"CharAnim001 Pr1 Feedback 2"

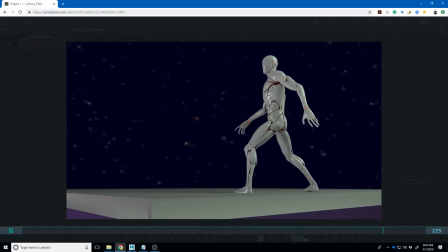15:27 is that right have I not gotten these out of order have I just
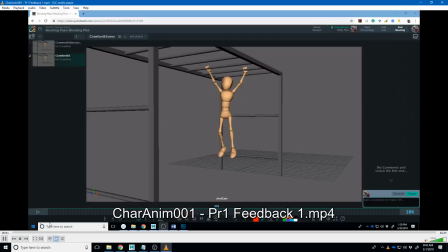15:32 feel like I remember hey everybody so I wanted to go ahead that was my
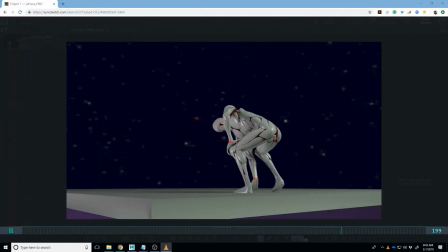15:36 previous video let me see who I got through maybe I'm just remembering it from the previous times
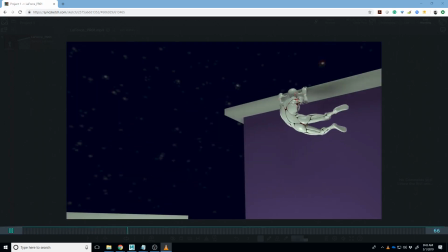15:41 we we edited it so we took Chris's
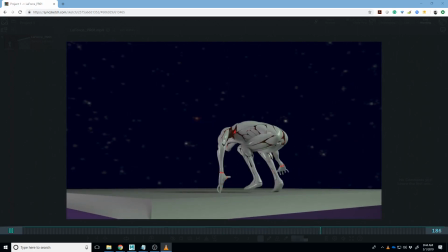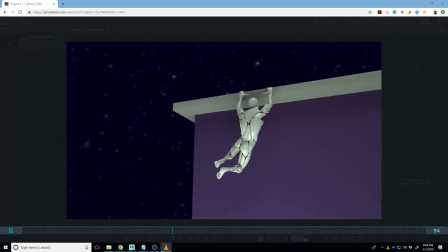15:51 okay yeah I think I'm just remembering from when I edited it with um the the halfway through mark
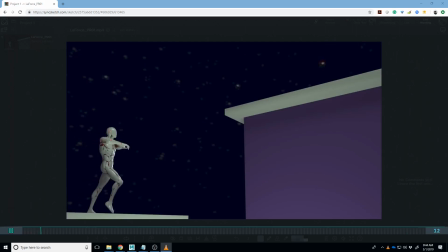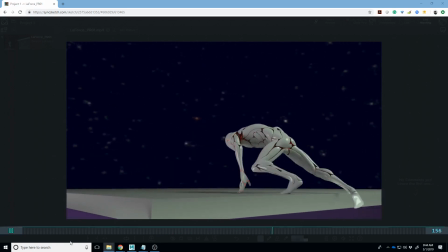16:06 yeah I think we're I think we're right here so let's um sorry I was just getting confused about what I'd already talked about.
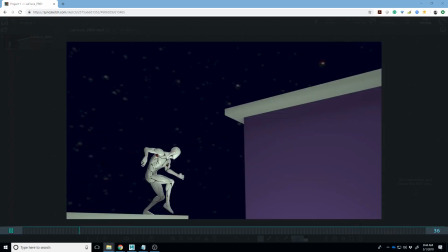16:12 So I guess I'm also remembering when we talked about it in class.
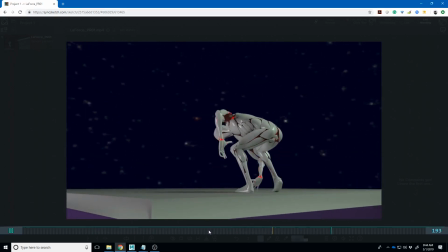16:19 Um, my notes here.
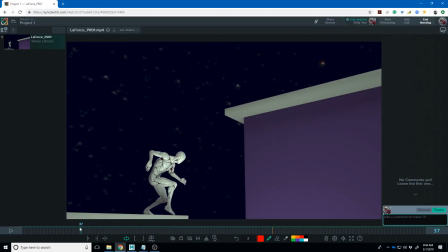16:24 Um, so you see how he like kind of moves forward and lands like his hips and his toe kind of get to the ground at the same time there. So I think you need to lead with this foot. This foot needs to get down there and get planted and that planted foot is part of what that
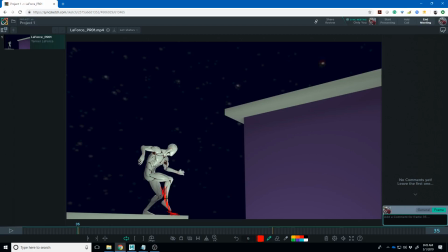16:43 planted foot is part of what's going to let the character be able to lower his hips downward.
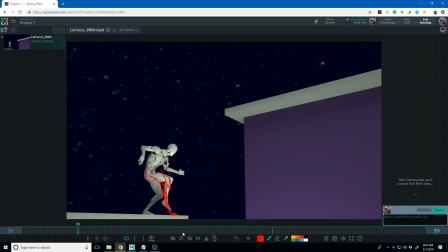17:00 So I think that's one of the things I would I would work on is is getting that lead and follow. It feels like everything just kind of hits that pose at the same time and kind of the same here everything hits that pose at the same time too and then this push
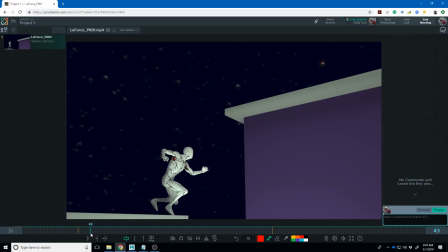17:16 off um it's like he his foot starts um yeah he starts leaving the ground before he's finished pushing off so i think like this this pose maybe the whole character needs to be down just a little bit more where this foot is still on the ground
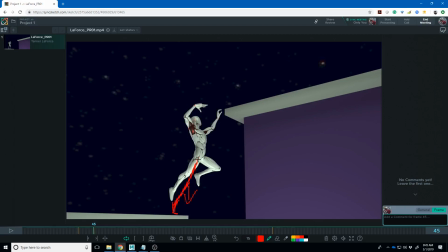17:34 and he's he's pushing off like this right um the rest of it I like this pose I think you're getting a little bit too sharp of an angle on the hand there so you have to be kind of careful of what would break the wrists little things like you could probably break up some of those fingers but overall this is a pretty cool pose
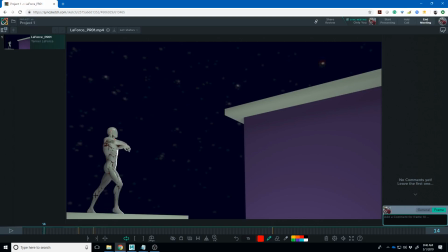17:57 so again little things with that lead and follow like this frame right here that foot is supporting a bunch of nothing while everything else is sort of falling forward I think his hips need to be back a little bit more,
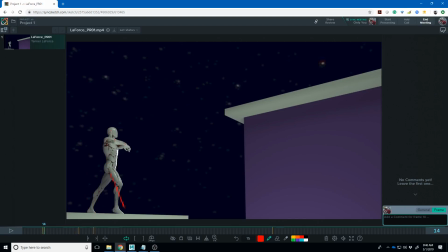18:13 and then I think this foot needs to get out there to catch him Just a little bit earlier, and that way you can sort of sink into that You see there like he's like His hips start slowing down before there's actually something there contacting the ground to slow
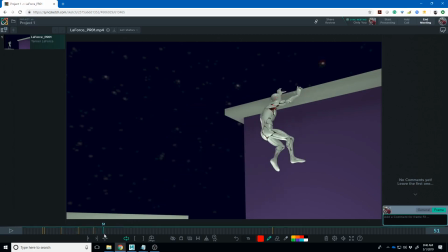18:32 That procession downward or progression downward, so that's a good push off To me it feels like there's there's something goes a little fast right there. So if you look at the spacing Of the hips sure
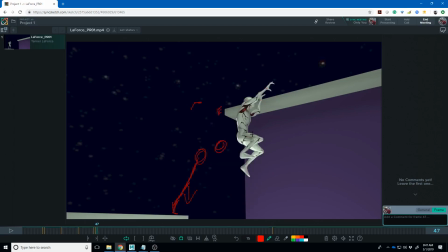18:48 there there there There So I'm just gonna look at these to see how it progresses through Actually, this isn't this isn't showing off. That was very bad.